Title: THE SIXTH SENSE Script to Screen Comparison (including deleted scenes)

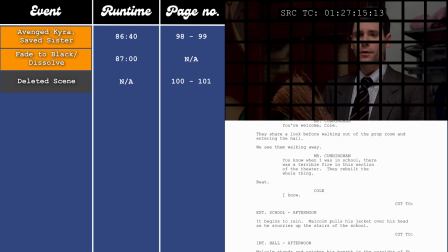It's not really necessary, but this is how it plays out in the film, just for reference.
You know, when I went to school here, there was a terrible fire in this section of the theater.
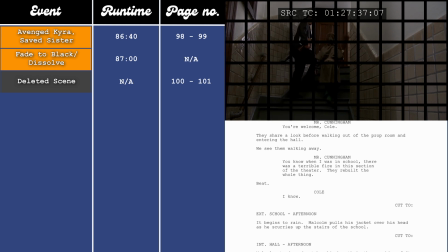They rebuilt the whole thing. Yeah, I know.
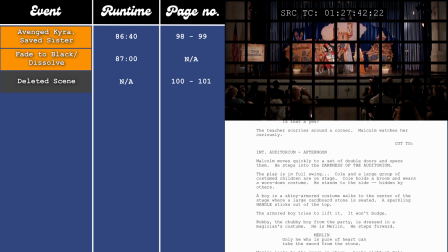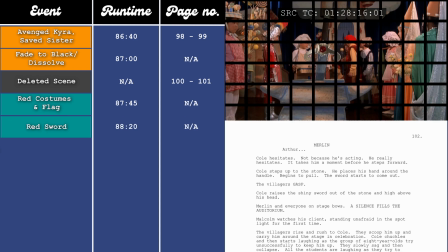This then leads to Cole, finally front and centre in the play, putting himself out there,
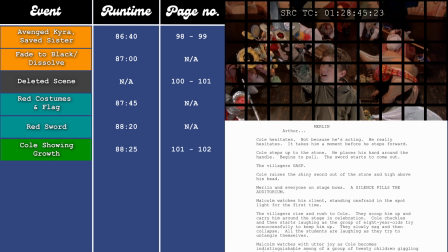no longer hiding, no longer afraid to be seen, showing his growth as a character. He then gets raised up by his classmates.
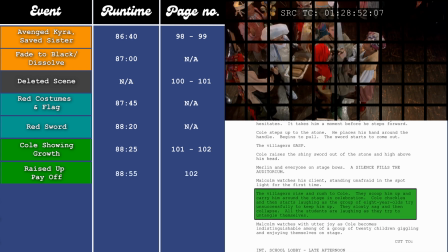This is a callback to the fake story that he told his mum earlier, about his teammates raising him up after he scores a goal.
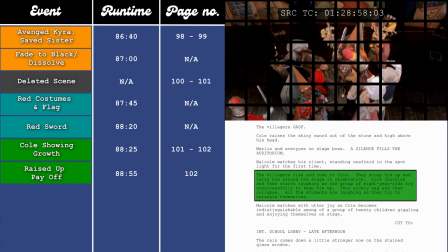They then all fall down laughing together. This is also a callback to that moment in the script.
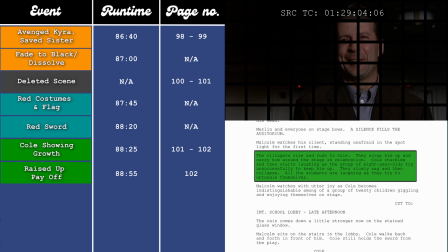After doing the magic trick, Malcolm says that he'll sound like those kids one day. That doesn't appear in the film, but it's a nice moment from the script.
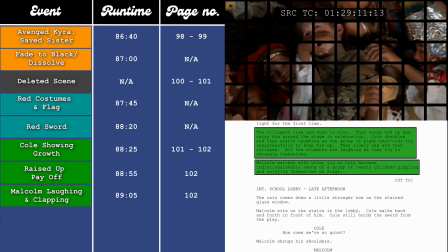We then see Malcolm laughing joyfully at Cole's freedom. Earlier on in the script, at the other scene with the play, in the script,
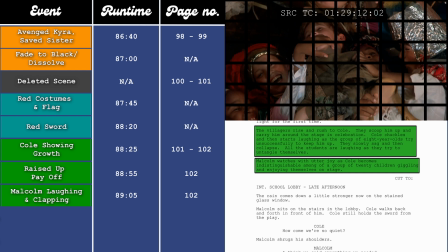it's mentioned that Malcolm laughs and claps, but it doesn't happen in the film, and I think that was the best choice, because I think if they had done that, it would have undercut the cathartic feel of this moment.
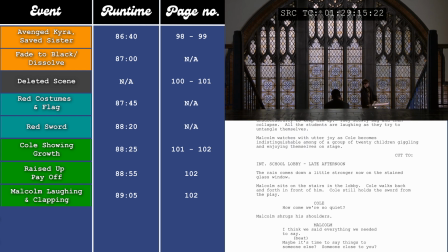The final conversation between Cole and Malcolm starts at the 89-minute and 20-second mark, which is on pages 102 to 103 in the script.
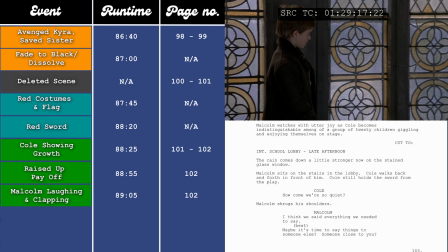There are some trivial differences, and then one major one. I'll start off with the trivial first. Even though all of the dialogue is basically the same, it unfolds quite differently in the film compared to how it's written in the script, due to the fact that it's shuffled round in a different order. In the film, they start by mentioning the play, a nice light-hearted intro to the conversation.
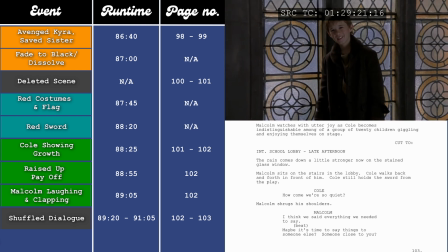I thought you were really great in the play, Cole. Really?
Then they move on to addressing the fact that their time is done and they'll not be seeing each other anymore.
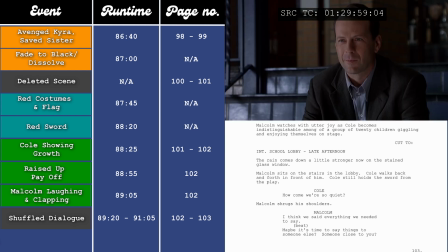I'm not going to see you anymore, am I? I think we said everything we needed to say.
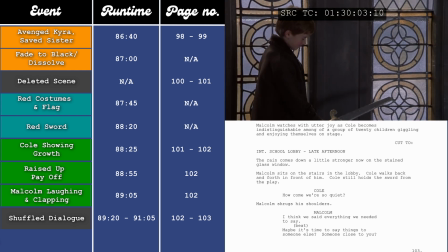Which is sad, but Malcolm uses this last moment to push Cole towards finally speaking to his mum.
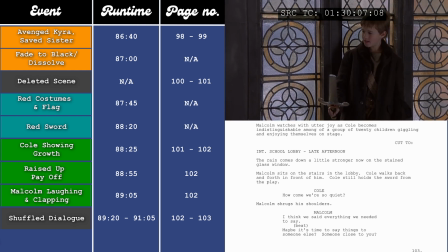Maybe it's time to say things to someone closer to you.
Then it ends on a nice, happy, hopeful note with them pretending that they'll see each other again.
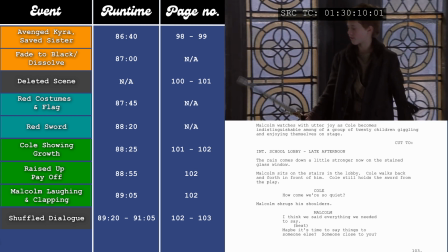Maybe we can pretend like we're going to see each other tomorrow.
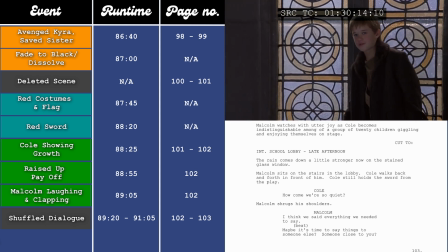Just for pretend.
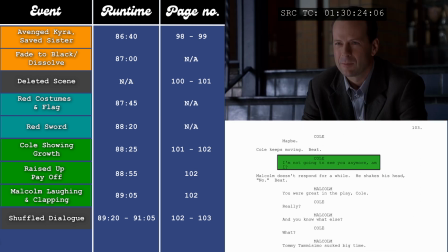Whereas in the script, it starts off with them addressing the fact that they'll not see each other again.
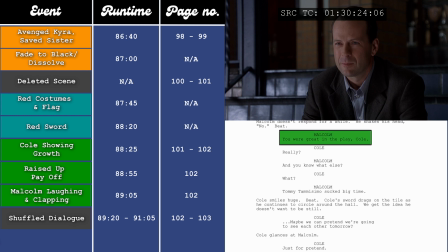Then they talk about the play. Then they go back and talk about pretending to see each other again.
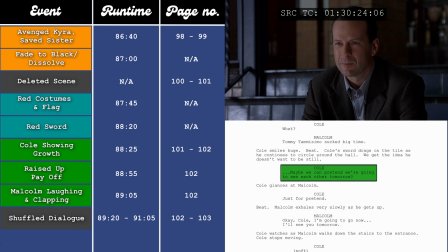The decision to shuffle the dialogue around like that feels like a choice that was made in the edit. The version in the film just flows so much better than in the script. This scene mirrors their first conversation in the church, how it starts off quite general and progressively gets more personal. Now, the major difference. A line was added in the film that doesn't appear in the script.
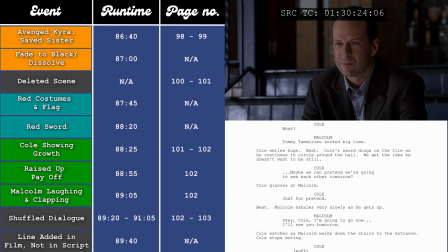So, in the film, after they talk about the play, Cole says, I got an idea how you can talk to your wife.
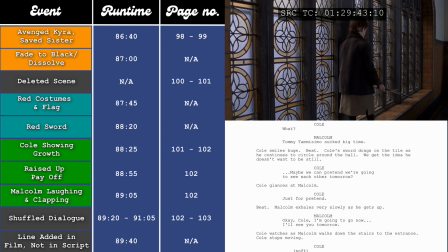Wait till she's asleep. Then she'll listen to you, and she won't even know it.
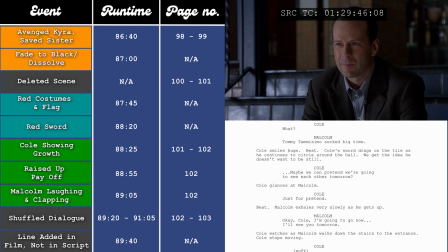This is quite a significant difference, as it feels like such an important line, because the reason they're both there is to help each other. Malcolm is there to help Cole stop hiding, to fully accept himself, and to harness his gift.
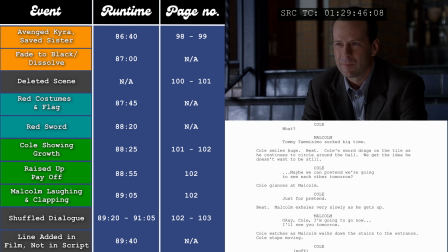And Cole is there to help Malcolm resolve his marriage issues and redeem himself for failing Vincent, gaining closure so he can finally move on to the other side.
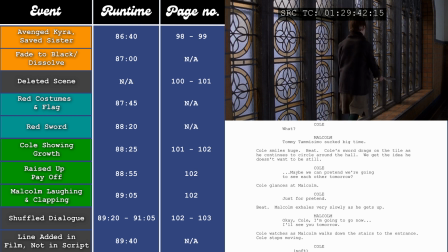If you watch, you don't actually see Cole's mouth moving, and a lot of it is said over a shot of Malcolm.
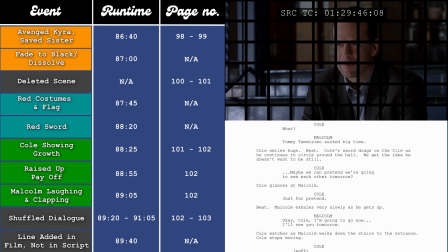Also, the audio quality is slightly different, so I imagine it was ADR'd. So yeah, I just wonder when that was added. I wonder when they realised they needed that line, because it is quite an important line thematically.
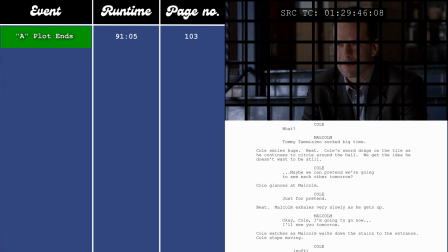This scene also closes the A-plot, with Malcolm having now helped Cole overcome his fears and also redeemed himself for failing Vincent.
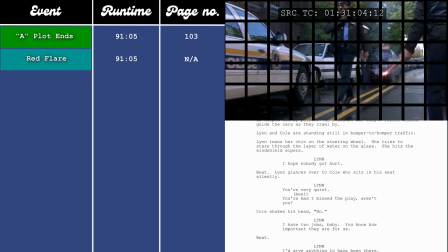At the 92-minute mark, which is page 104 in the script, Cole, showing more growth, takes Malcolm's advice and tells his mum that he's ready to speak to her.